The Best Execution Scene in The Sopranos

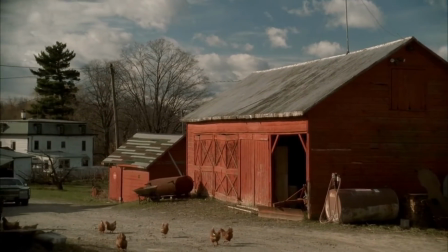Alright, in this video I want to talk about my favorite execution scene in all of the Sopranos.
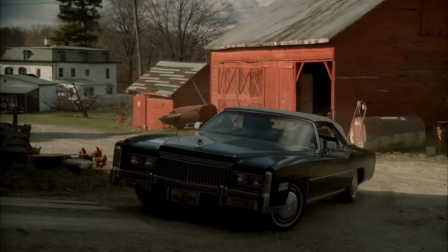It's the end of season 5 where Tony has to basically murder his cousin.
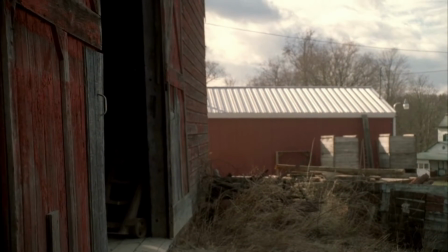This scene is great for a number of reasons. One, it's basically a mercy killing so that
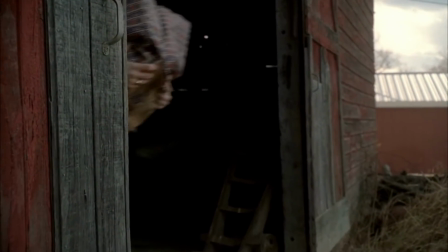Tony B doesn't get tortured by Phil Leotardo.
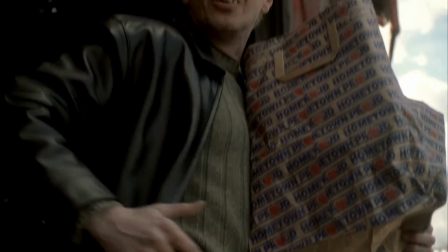The feeling of the scene is not overly dramatic at all.
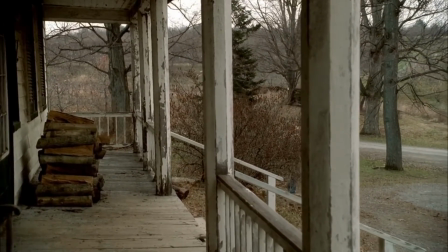It's very down to earth, but yet it still makes you feel very much for what Tony S. is having to do in this scene.
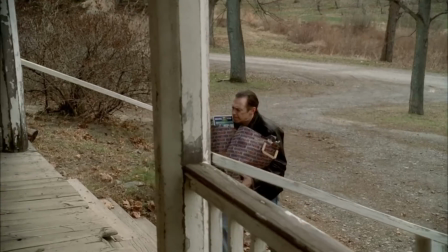It's great storytelling and a perfect end to a perfect season.
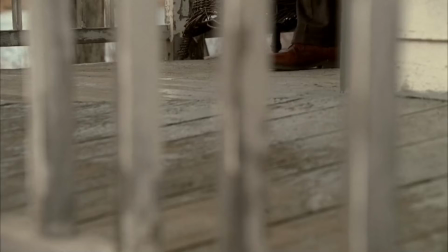But what I want to focus on mainly here is the direction and editing of this scene that makes it so damn good.
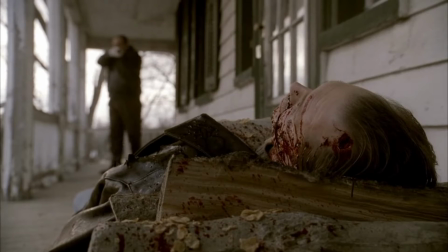The way that it is shot and executed, pun intended, is also perfect.
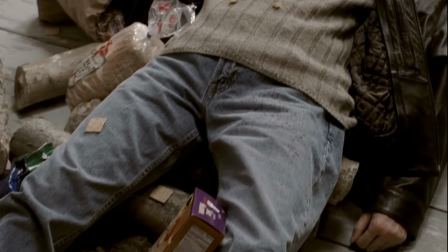And the first time I saw it, it damn near blew me away with how well constructed the short scene really is.
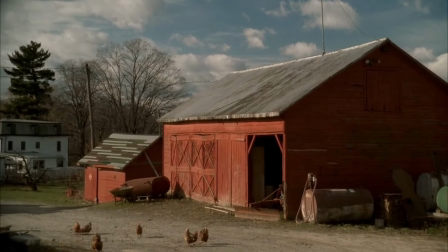So let's go back to the beginning of the scene where we start off with an establishing shot
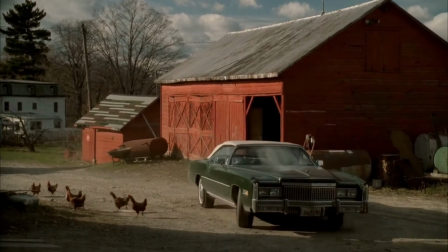of the farm showing that it's kind of out in the middle of nowhere, nobody else is around.
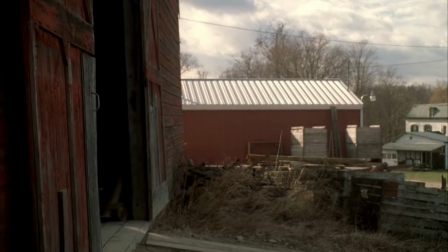And then Tony B walks into frame and we get a close-up of a gun in his pants.
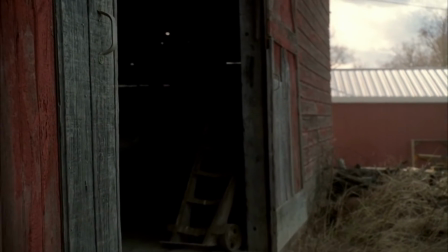And this gives us a false sense of security. Like, he has a gun, so he has the situation under control.
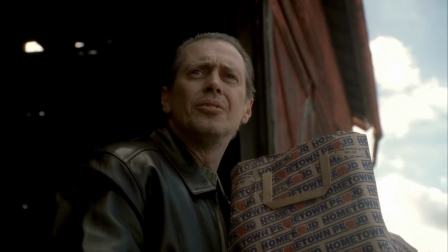And this builds the first bit of tension in the scene. As he is walking up to his porch, there's music playing in the scene.
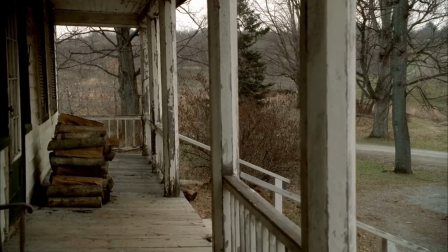But when we are introduced to Tony's feet,
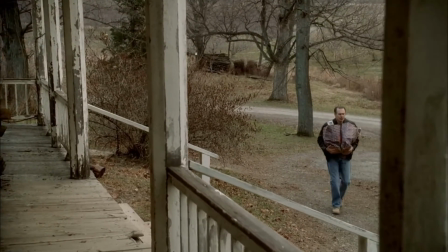the music quickly dies down so that we can hear the separate footsteps.
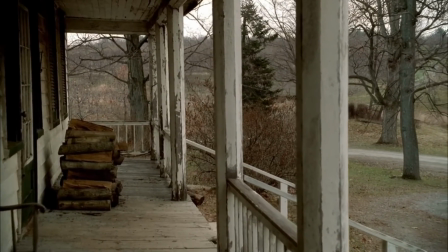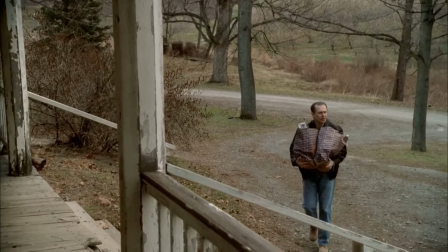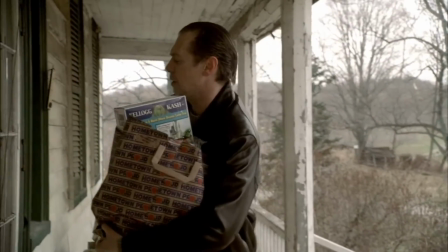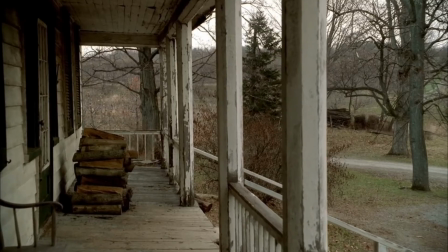And this is where I actually want to go through the rest of the scene shot by shot to show just exactly
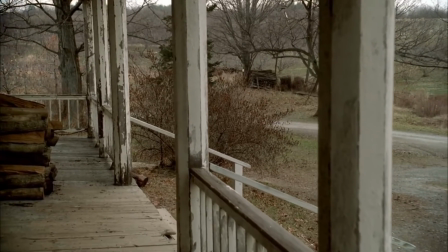what the editor was thinking, but also how good the directing is.
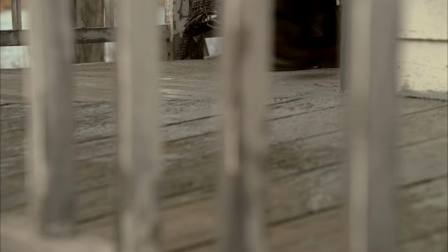So first we see and hear footsteps coming around the corner of the porch.
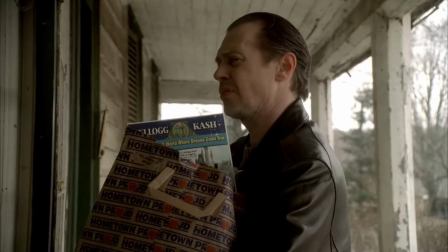Then Tony B looks to his left,
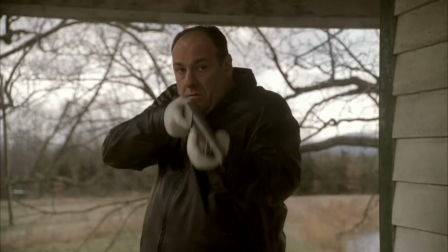and then we cut back and have a full shot of Tony S raising his gun.
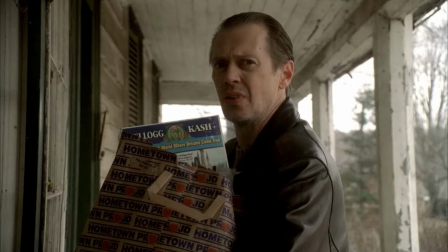Then we cut back to Tony B with a face that says, "Oh no, I guess I should have expected this," something like that.
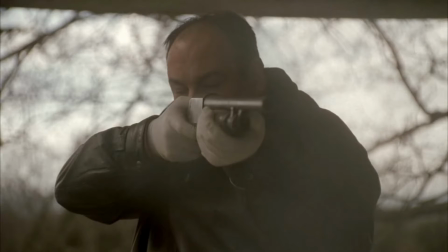Then a cut back to the full shot of Tony where he immediately pulls the trigger.
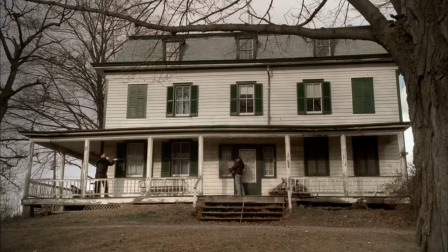Then a wide shot of the porch showing the distance between them and also the distance that Tony B got blown back.
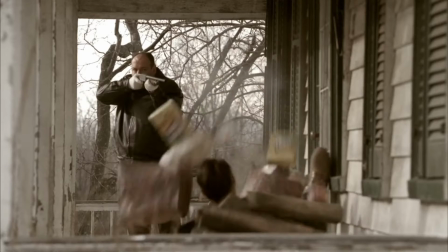A cut to behind Buscemi's stunt double to show where he lands.
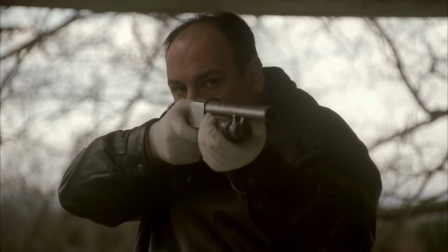A close-up of Tony looking at what he just did. A cut behind a now dead Tony B,
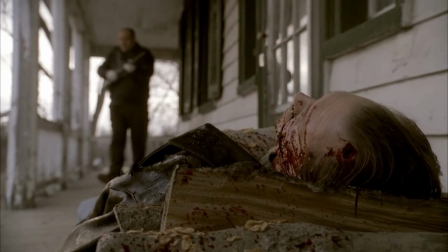where Tony S then walks forward, drops his gun because he knows it's done now.
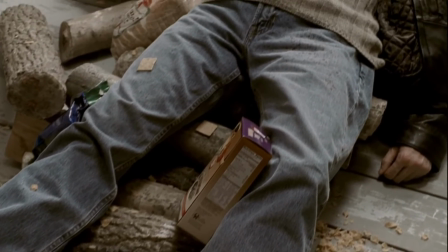Then we get a nice panning shot up the dead body of Tony B,
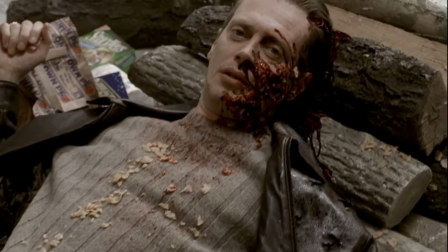showing the aftermath and what Tony S is looking at. A cut to Tony S kneeling down to get a closer look.
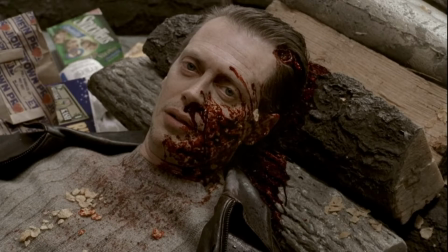Then a close-up of the bloody aftermath with a focus on the eyeballs, even though there's a bunch of blood and gore around.
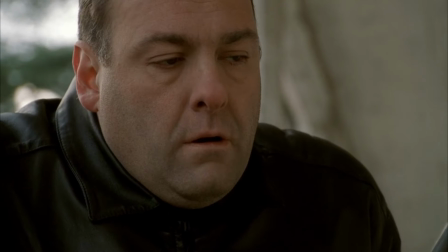A close-up of Tony S looking like a combination of remorseful and apathetic.
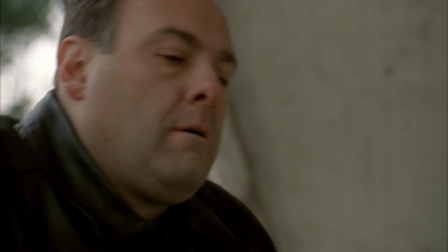A shot of him getting rid of the gun. A close-up of Tony S looking more at what he has done.
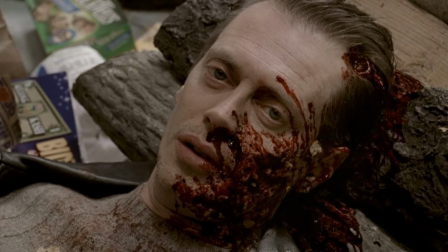Another shot of the dead body with more focus on the eyes.
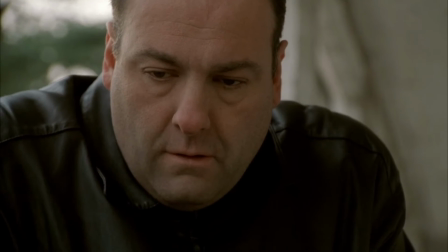A shot of Tony taking his gloves off and getting up because he knows his work is done now, as much as he hated to do it.
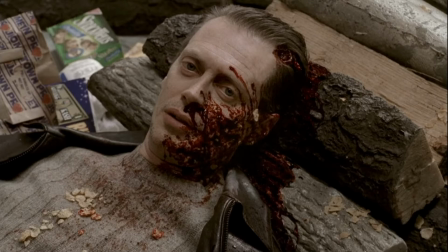Then we get one last shot of the dead body, but this one is quicker and about half as long as all the other shots of the dead body,
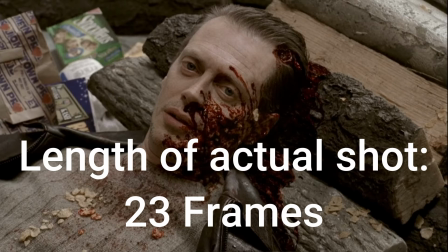signifying Tony S is taking one last quick look at what he has done.
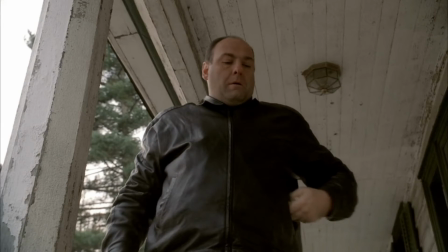And then a quick shot of Tony S walking away from it.
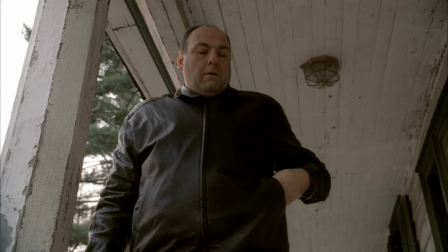But in this shot, we get one of the James Gandolfini giving Tony Soprano a mannerism,
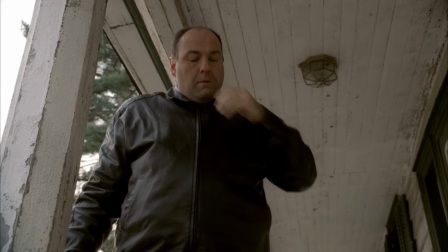which I think shows that Tony Soprano is still his normal, harsh, mob boss self.
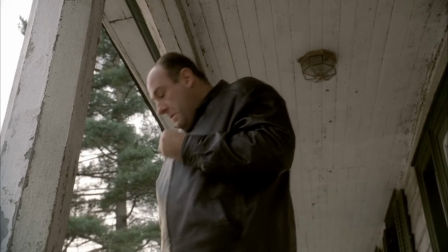I know it's just a little mannerism, but James Gandolfini's performance
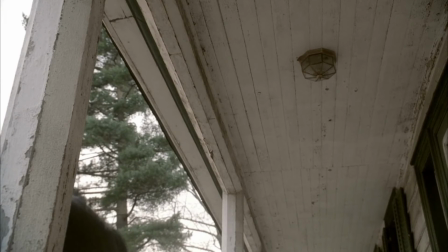is so good, right down to those mannerisms, that it makes me think that's exactly what it is.
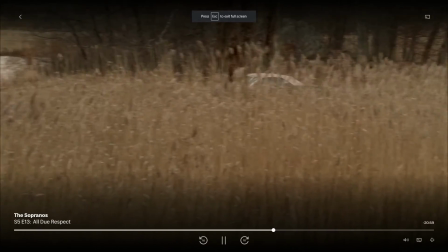All right, so there you have it.
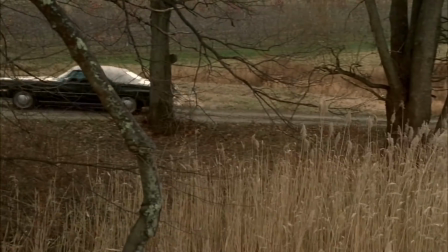Hopefully I've shown you in detail why I think this execution scene is the best,
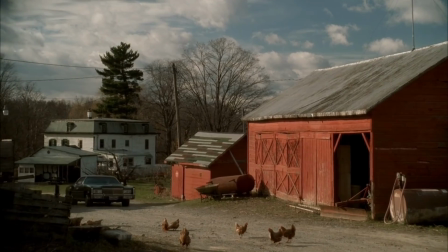or at least my favorite, in all of the Sopranos.
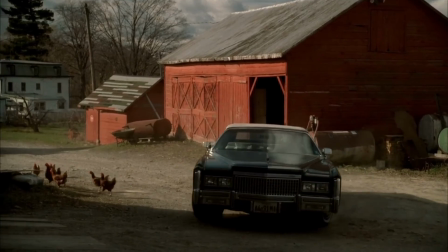Each shot is perfectly placed and paced by the editor so that
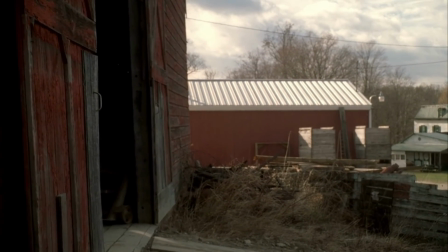the viewer knows exactly what is going on every second, every frame in this scene.
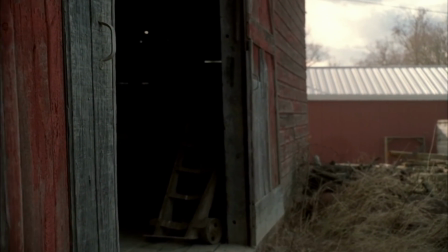And that is why I love it. The first time I was watching The Sopranos and I came across this scene,
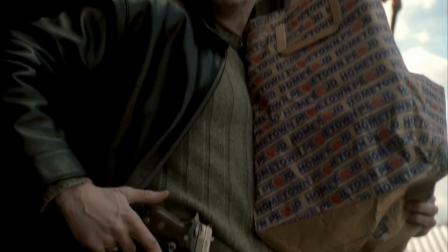I actually rewound it several times just so I could experience it again and again.
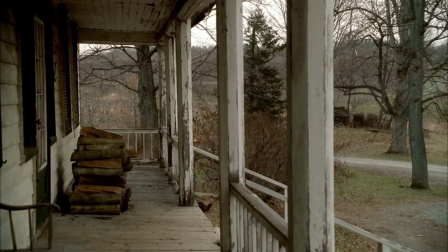That's how impressed I was with the construction of this scene.